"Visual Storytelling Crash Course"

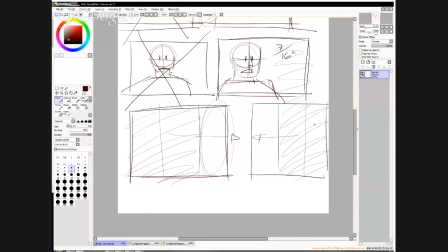[20:15]
And this is especially important in storyboards because if you've got a conversation between two characters that you're framing pretty much the same way,
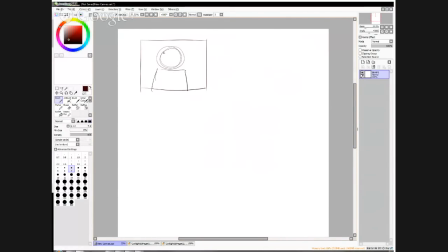[20:26]
you've got your silhouette of the one character, and then the following, the response of that is a silhouette of a character, even if it's a man and a woman, even if it's
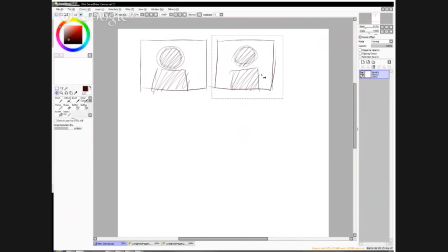[20:42]
you know, black guy, white guy, even if it's anything like that, what's going to happen is that there's overlap. Your silhouettes look the same to the eye. The eye catches those two silhouettes as being the same thing.
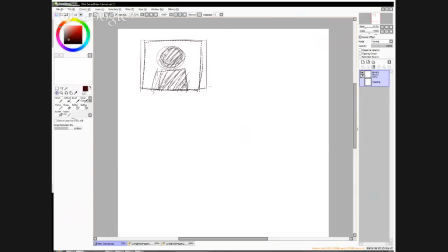[20:58]
It doesn't register the actual cut between the two scenes. It doesn't register the conversation properly. So because of that, you really want to avoid that kind of framing. You want to give your characters a little bit of breathing room
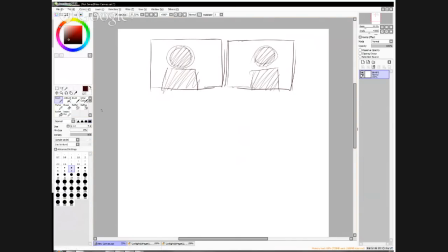[21:20]
and conversation, because in conversation, because that way, let me tighten this frame here, tighten this one here. When you do your overlap, you see that there's a shift.
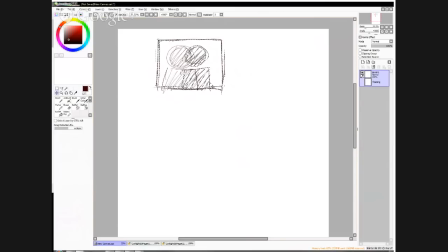[21:38]
So your brain does get the information that there was a cut between the two scenes, that there is a back and forth in that sense. All right, you guys are good with me so far? Good. All right.
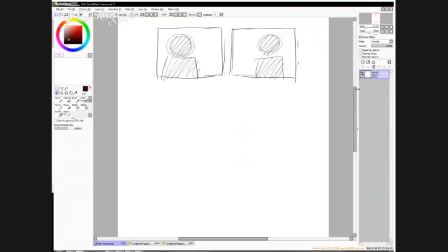[21:58]
So, now this is called, in this case, call and response. Call and response is as much a term of a conversation.
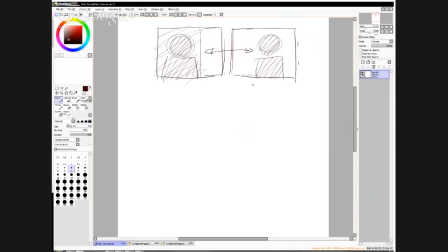[22:12]
I'm occupying this two-thirds. In response, I'm occupying the opposite two-thirds. You can have something going on in your scene where your two-thirds are the bottom, and you can have your response where it's going to be the top.
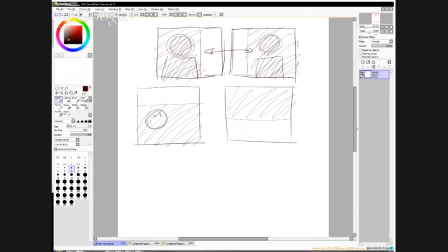[22:30]
So you can have somebody going, "Hey dude, what's going on up there?" You can have someone at the top going, "Hey, I know what's going on." And in this case, I can have the body going down like this, but the main attraction is still in the two-thirds at the top.
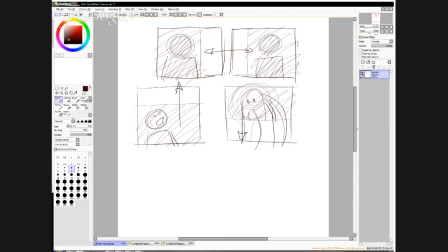[22:49]
So you've got that call, and you've got that response. Same thing if you use your camera in... That's crap.
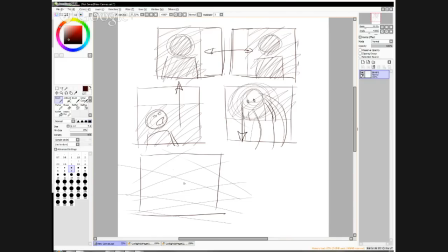[23:08]
You've got an upshot of someone, you know, "Here I come to save the day." And stuff.
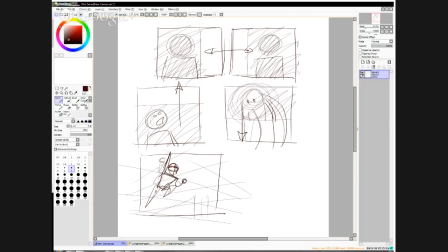Upshot. Response. "Oh my God, look above."
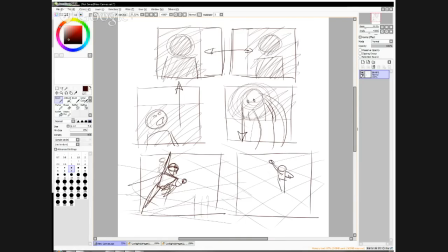"Yay, it's Superman." So you've got your upshot,
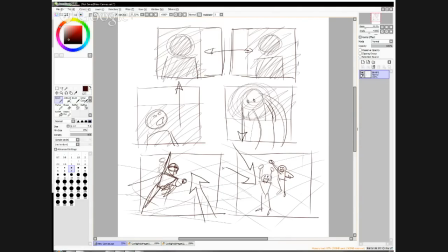[24:02]
and as a response, your downshot, which is a little bit like the point of view of this character. And this tells you this is how people see him. So there's a back and forth between the two panels. So far, so good?
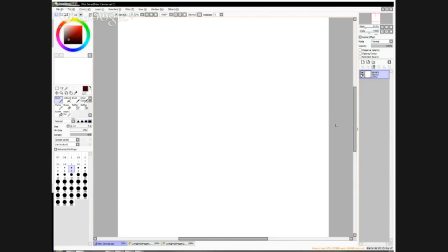[24:24]
All right.